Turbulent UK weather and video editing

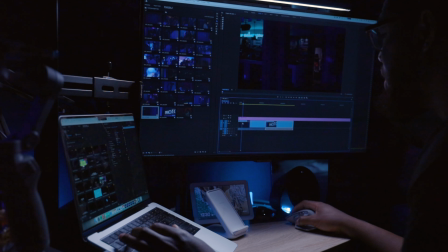[4:07]
So I've got my two establishing shots here, but I don't want them to be a third of the video because the video isn't about the club, it's about the event. So I'm just gonna shorten these clips a little bit, get them down to way under 10 seconds worth of footage.
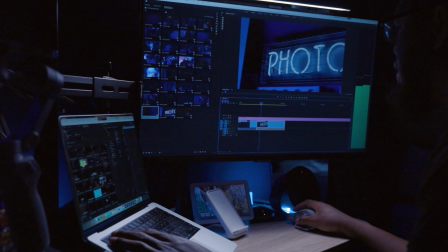[4:24]
So I can move that one in there. Then if you need to, you can always speed up footage as well. Sometimes that works, or you can swap out a video.
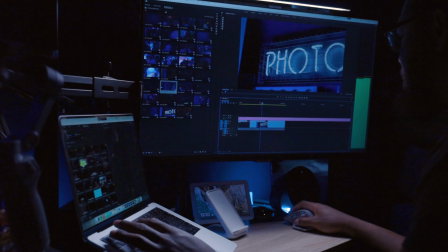[4:39]
Come here. No, I prefer the other one. So obviously just mix and match, see what you like the best, see what fits your vision the best. I'm gonna come here.
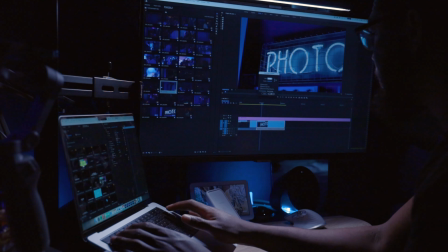[4:48]
Video is just a bit too long, so I'm gonna make it 150% speed, just to speed it up a little bit, make the clip a bit shorter.
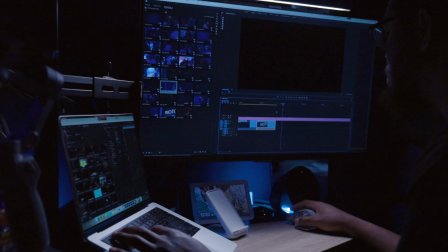[4:57]
So what's that? That's 8 seconds of establishing shots now. that should be enough just to give people an idea of what's going on, where they are, and the venue that they're using.
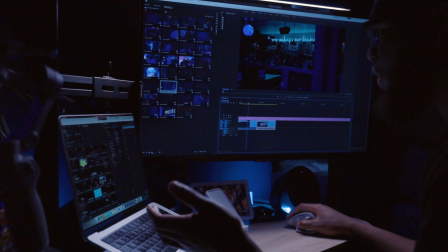[5:05]
Now that you've got your establishing shots in there, you want to find some clips of people having a good time.
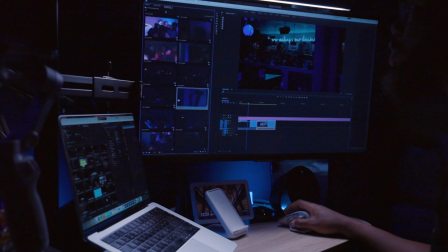[5:11]
Use your project view over here or your bin over here. You can scroll through the clips and you can find a clip that just shows people, you know, dancing. You don't really see too much of what's going on. So for example, I'm gonna use this clip here for the first one.
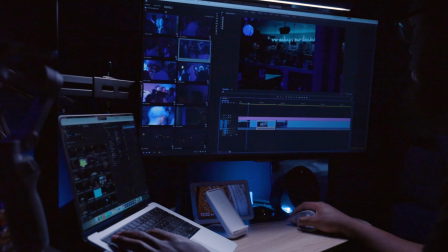[5:29]
And as you can see, obviously that clip is way too long. Because let me set a marker at 30 seconds so we know how long we want this to be. So 30 seconds, that's how long I want the clip to be. So see, that clip is too long.
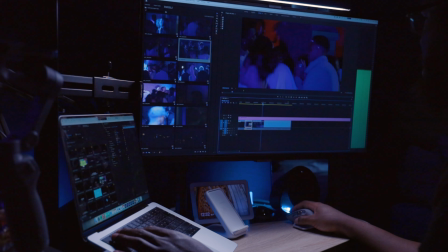[5:43]
So what I need to do now is just come in and try and find the part of the clip that I want to use. Let's see, I think I like this first little bit. That's what I do.
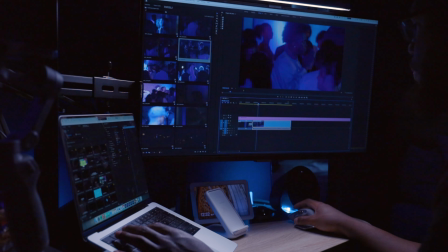[5:59]
Come in here. Mark my endpoint, mark my out point of that clip, and then I can now come in and trim this clip to those points. And now I have my short clip from the long clip, which I can, oops,
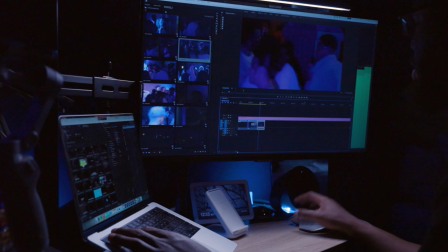[6:19]
I can then move over here, and then this will transition into that. Of course, we can do our transitions later on, make everything look nice and smooth. But of course, you can't just use one clip, you've got to use more than one clip. So that's where, you know, I want to come in and just find another clip.
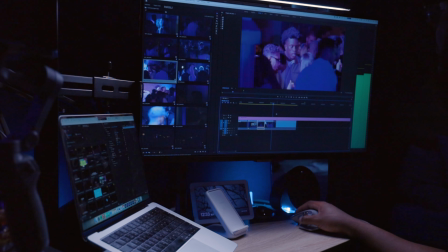[6:37]
Same thing, look through it, find the bit that you want to add. Yeah, I like this last bit, just a small panning shot. You can see people having a good time. I guess we want to take it from about there.
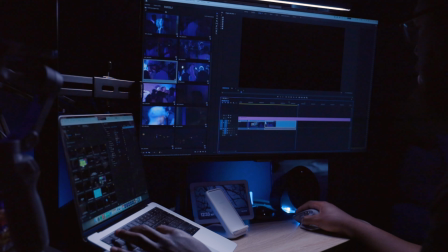[6:53]
And this one, I think we can just go to the end on this one. Yeah, we can just go to the end on this one. So we are going to come here, we're going to mark our clip. We are gonna shorten it, and we are gonna come here. Then of course this marker, I don't need this marker anymore.
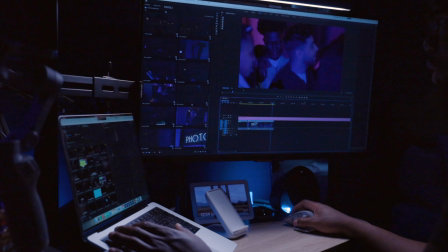[7:10]
I can come and I can clear that marker. I'll be honest, the club wasn't the most full, so there aren't that many people here. There's a lot of the same people in a lot of the shots, but obviously people don't need to know that. The clip, the video for the promotional clip is meant to show like the club was full.
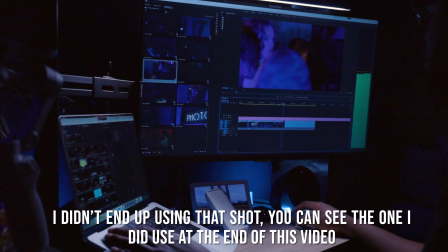[7:31]
That's why I use my 85 instead of 24-105. I got in a little bit closer just so you couldn't really see that there were some empty spaces over here.
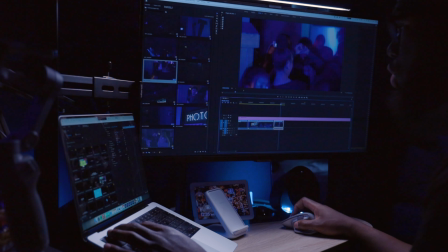[7:40]
And of course we're going to add transitions to all of these later on, so everything's going to just smoothly transition from one shot to the other. So what we have here now is my clip.
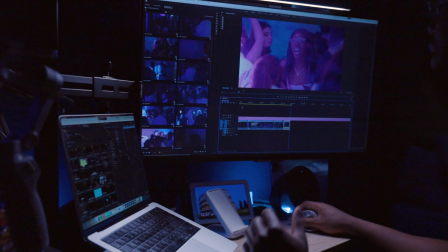[7:54]
I've got 24 seconds of establishing shots and just some shots of some people.
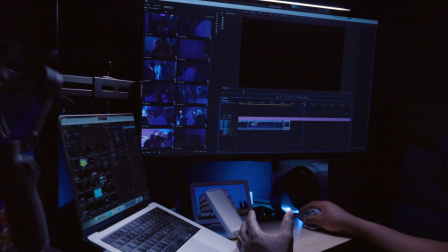[8:00]
And the video I want it to be 30 seconds, so I've got 6 seconds left. But I know that I need to add a graphic at the end, just like a promotional short graphic.